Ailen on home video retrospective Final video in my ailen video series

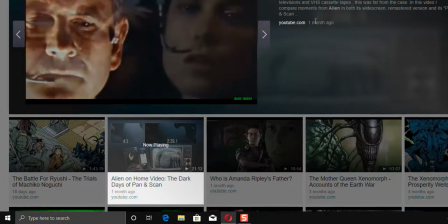Alien has been scaring audiences for 40 years, an enduring classic that has become a rite of passage for horror and science fiction fans alike.
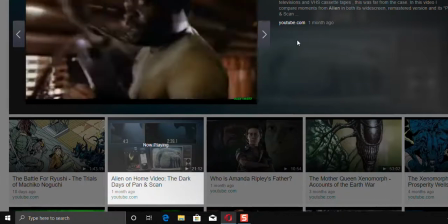On the front line, experiencing the film in its year of release, 1979, among other frightened moviegoers in theaters across the world.
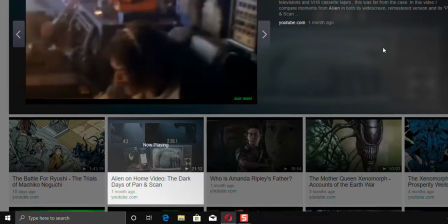Many are still discovering Alien today, on home video with digital releases and the recent 4K transfer on Blu-ray.
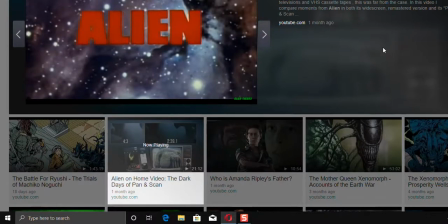But there is a considerable amount of fans who were first introduced to the crew of the Nostromo and the alien threat that
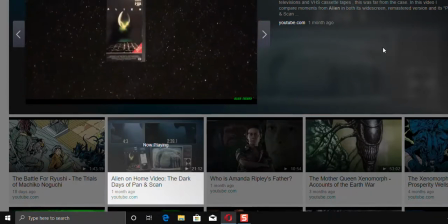stalked them in the 1980s and 90s on a home video format called VHS or on television. For years, this was the only way you could see the movie at home on your TV, which at the time was more of a box shape,
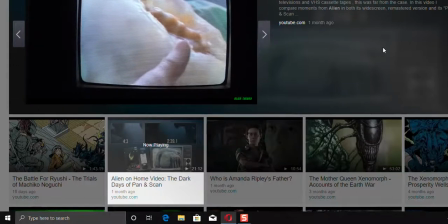not huge widescreens with high-definition displays we take for granted today.
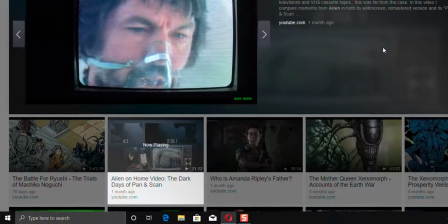Watching a movie at home came with certain disadvantages and certain compromises that had to be made to
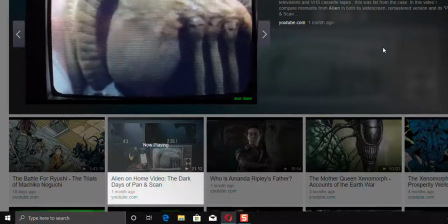an originally theatrically released film in order for it to thrive in the home video market, and Alien was certainly no exception.
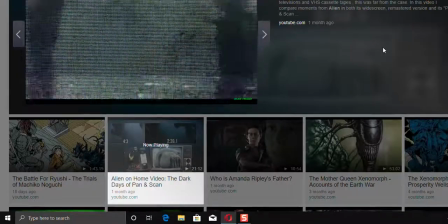These were the dark times, the days of pan and scan.
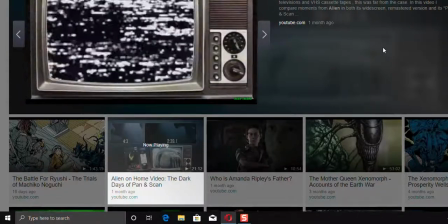The main problem generally is that the standard television during the days of VHS tapes was square,
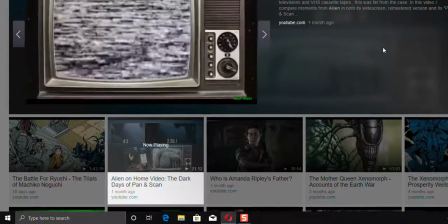a 4:3 ratio, while many films, such as Alien, was made to play against a longer theater screen.
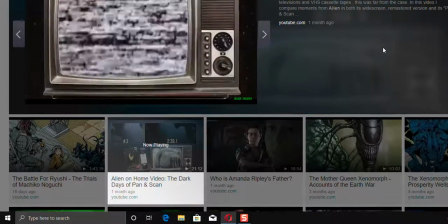In Alien's case, the ratio was 2:39:1.
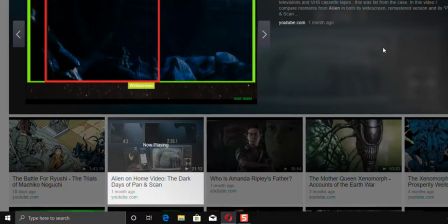So in order to have a film fit in that smaller screen, the film was edited so that parts of the screen were cropped off, only focusing on what is perceived to be the most important elements taking place on the screen. Oftentimes, when a lot more was taking place on the screen at the same time, the focus had to be panned from one side to another,
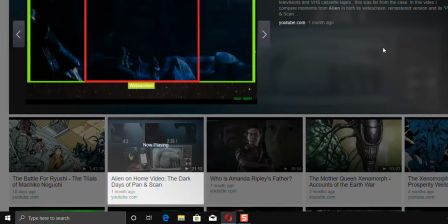creating an artificial camera movement that didn't previously exist. If you're old enough to have experienced the heyday of VHS, you may recall the notification that preceded movies on the format,
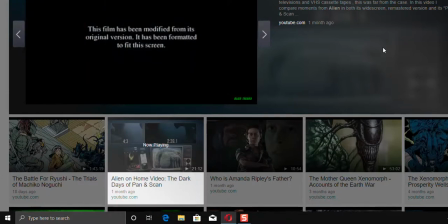informing the viewer that the film had been modified from its original version and it had been formatted to fit your screen. Maybe you're younger and missed out on this era, or maybe you remember it like it was yesterday.
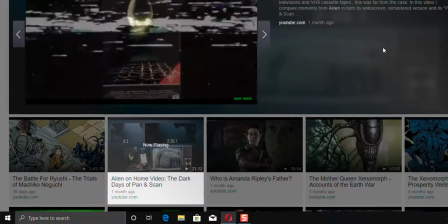But I'd like to take a painful look back at the format and how the pan and scan method affected Ridley Scott's Alien.
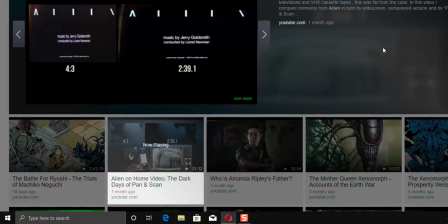One of the worst alterations they made for this pan and scan version is right at the beginning, during the opening credits. It's a great credit sequence, the title of the film slowly revealing itself as we move through space and eventually find the Nostromo. The problem is, the title, Alien, takes up the entire screen from one end to the other,
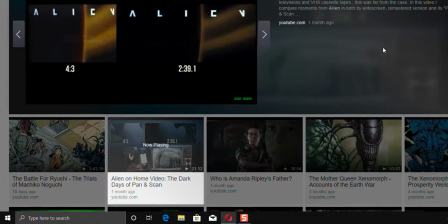and there's no way to zoom in on the image to fit the square ratio of a television without cutting off half the title. So, what do? They squeeze the image. That way it all fits, and hopefully no one at home would be the wiser. But if you had seen the movie theatrically, surely you'd sense something was off.
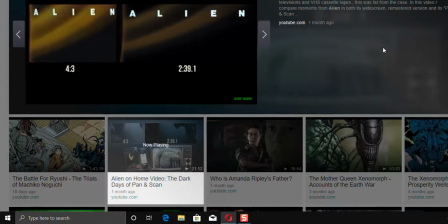And this carries over to the introduction of the Nostromo, since there was a fade to the next shot, and fades were a difficult thing to work around with this process. So the first time a home video audience is able to see the Nostromo, and the informative text explaining its circumstances, it's all scrunched up.
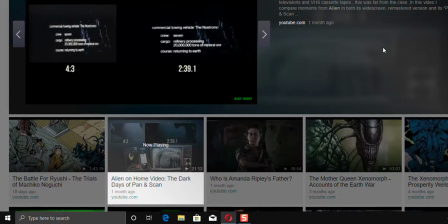It looks like a smaller ship, not nearly as awe-inspiring as it should be. Really awful, but what else could they do? When the crew of the Nostromo is introduced, the widescreen version offers a full view of the hypersleep chamber,
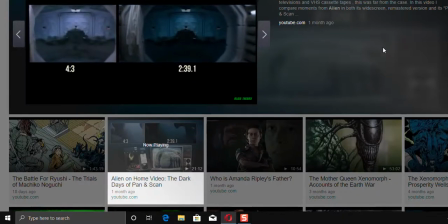but obviously in the 4:3 ratio, a good deal of the image is cut off. It's a beautiful visual, and it allows the viewer to take in this environment and assess it a little bit before we see the first signs of life in Kane, which draws our attention. But in the zoomed-in, cut-off version of the shot, it forces the camera right into the very middle.
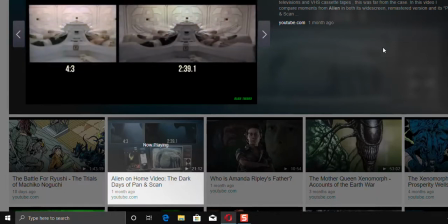Not because that's where our attention should be at the moment, but because in the next moment, there is a fade over to Kane, who is the first member of the crew to wake up.
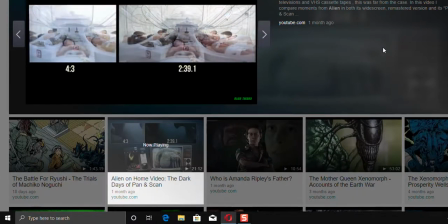That first reveal of Kane stretching out his arm, slowly awakening from his long slumber, is in the middle of the frame, but this sequence also contains fades. This conveys that some time is passing, and it's a slow awakening. Ridley Scott described the crew as 7 unsuspecting babies.
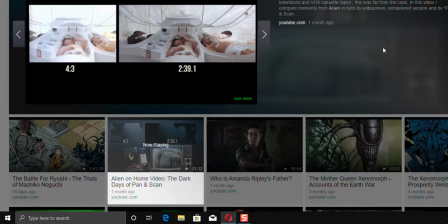You'll see here the first of many pans, because it fades from Kane first getting up in the center of the frame to him finally rising over on the right side of the screen. A calm, intentionally stagnant series of shots here, introducing the doomed crew, and in particular the doomed Kane,
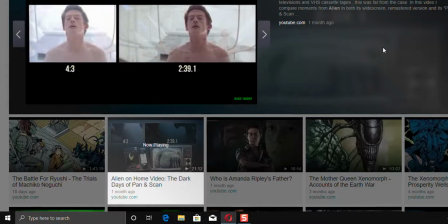future father of the alien parasite, is given unnecessary and unintended movement.
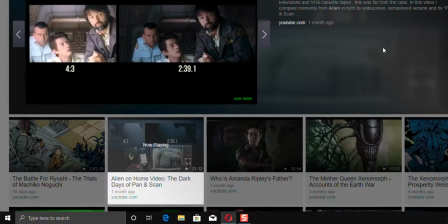It's the scenes of dialogue and interactions between the crew that might suffer the most here.
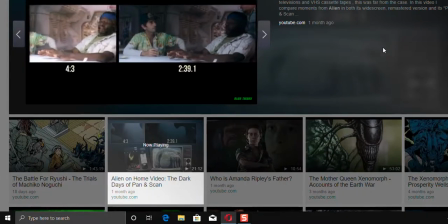Take the scene where Captain Dallas, after speaking with Mother,
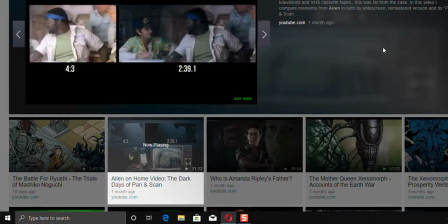explains that the crew is only halfway to Earth and that they're obligated to investigate the signal on LV-426, much to the protest of Parker and the agreeable Brett.
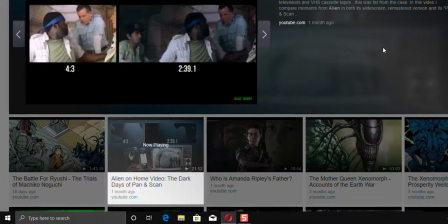In the pan and scan version, the camera pans away from poor Brett since it's Parker doing most of the talking.
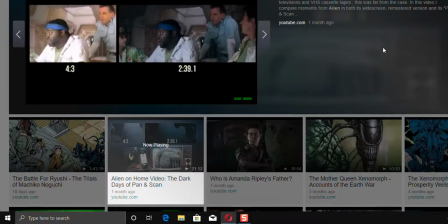He's cut out for most of this scene, but that's supposed to be the dynamic of the characters. Brett is always by Parker's side with a nod or a smile or a right. And that's established wonderfully through Harry Dean Stanton's performance here,
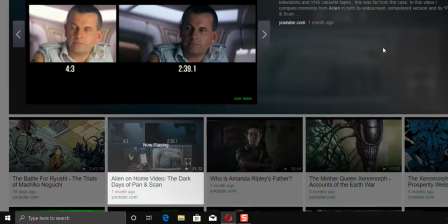which you can see in full view in the widescreen version, but unfortunately is completely chopped off in the pan and scan, and only occasionally panned back to in the home video version.
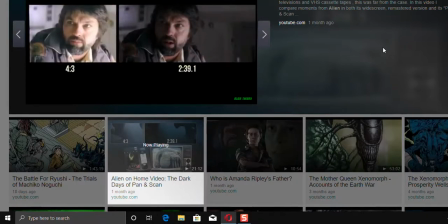With the VHS, we sadly miss little nuances like this.
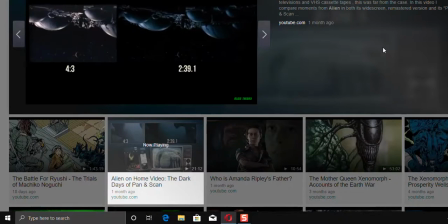Since so much of the screen is cut off, we don't quite get the vastness of the Nostromo as it looms over the darkness of space, and there's one especially bad and hasty pan when the ship is approaching LV-426. It's supposed to be one stagnant shot,
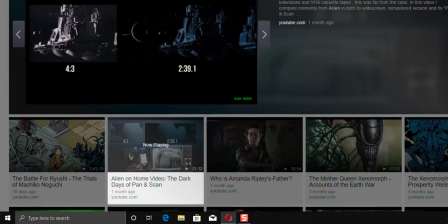but the 4:3 version flies from left to right quickly in order to show both the planet and the Nostromo approaching, all in one frame. There's thankfully no artificial camera movement later on when the Nostromo slowly and majestically first makes its descent into LV-426. It's an absolutely beautiful shot to take in.
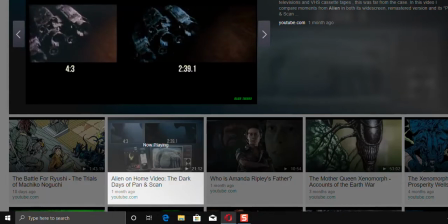The TV version takes away much of the awe and scale, focusing as usual right in the middle of the screen.
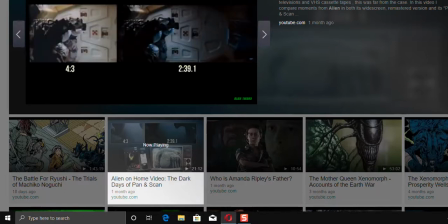In a widescreen presentation such as Aliens, a lot more is going on than just what's in the dead center of the screen. Take for example this scene where Dallas, Kane, and Lambert are preparing to leave the Nostromo to explore the planet.
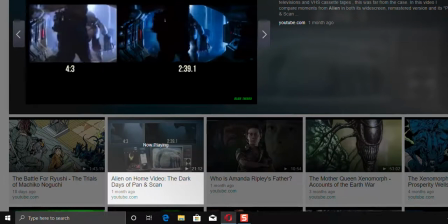They begin on the left-hand side of the screen and then move into the middle as the airlock opens. The home video version has to pan and follow the action where the attention needs to be.
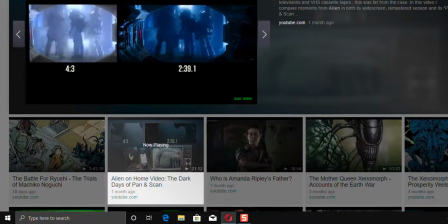Another slow, artificial camera movement that was not intended for this moment.
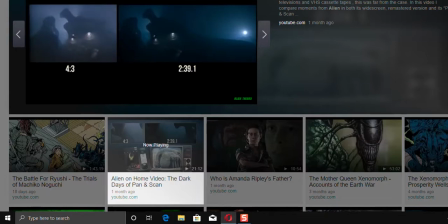A fair amount of LV-426 remains in the hidden because of the VHS aspect ratio, and we miss a lot of the stellar production design here. The sun in the background is completely cut off from the frame as the crew makes their trek through the harsh terrain and finally catch a glimpse of the derelict ship.
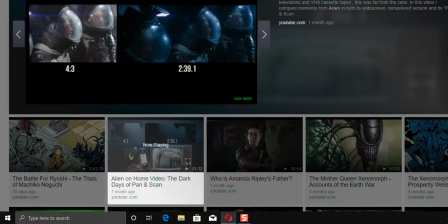One of my favorite shots is when we see the trio looking upon the ship in wonder, but here Lambert is cut off from the shot completely.
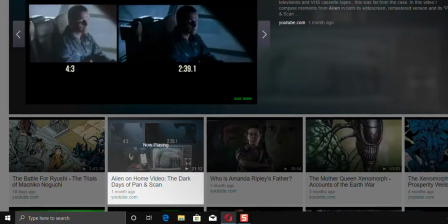As they move in closer to the derelict, we get a better look at it ourselves and its massive scale, but in the 4:3 presentation, we're really only seeing half of it.
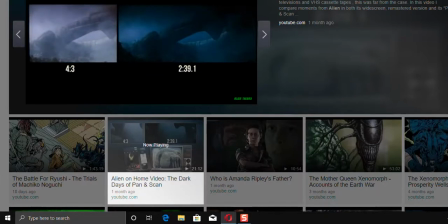It's a daunting visual. We get an idea of just how massive this thing really is as we compare the ship to the three little lights approaching it,
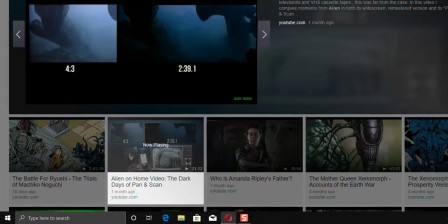but we're losing so much of the image that it doesn't make as impactful of an impression as it should. Not to mention, we just lose out on seeing how incredible this design really is. The same goes for the reveal of the jockey.
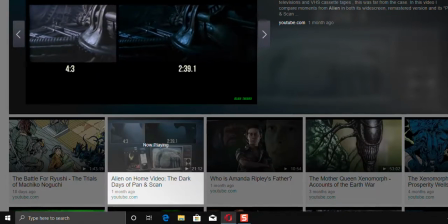The camera pulls back and reveals the breadth of this ancient alien structure as the crew climbs up onto the platform, but a significant portion of this stunning image has to be sacrificed for the home video presentation.
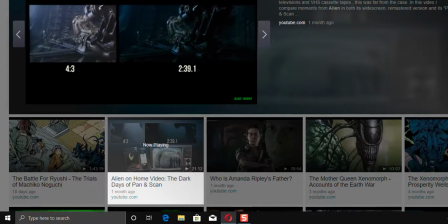This is the only wide shot and full view of the jockey we get in the whole movie, so we miss out on the full impact. We miss out on that sense of discovery we're supposed to be sharing with the crew. Back on the Nostromo, there's a rather elegant fade from Ash at his console to the derelict,
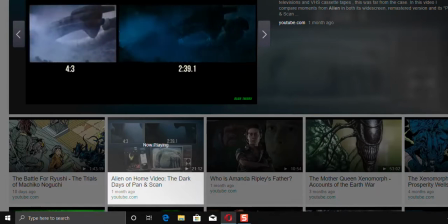but since he's on a different side of the frame, we get maybe the worst and most distracting pans of the entire movie.
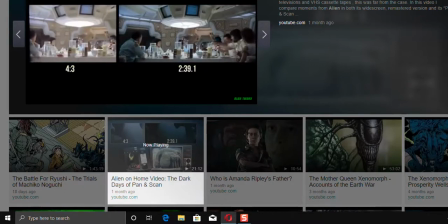The infamous chestburster scene begins with a pan in the VHS version, I guess to establish as best as possible that all the characters are present at this moment.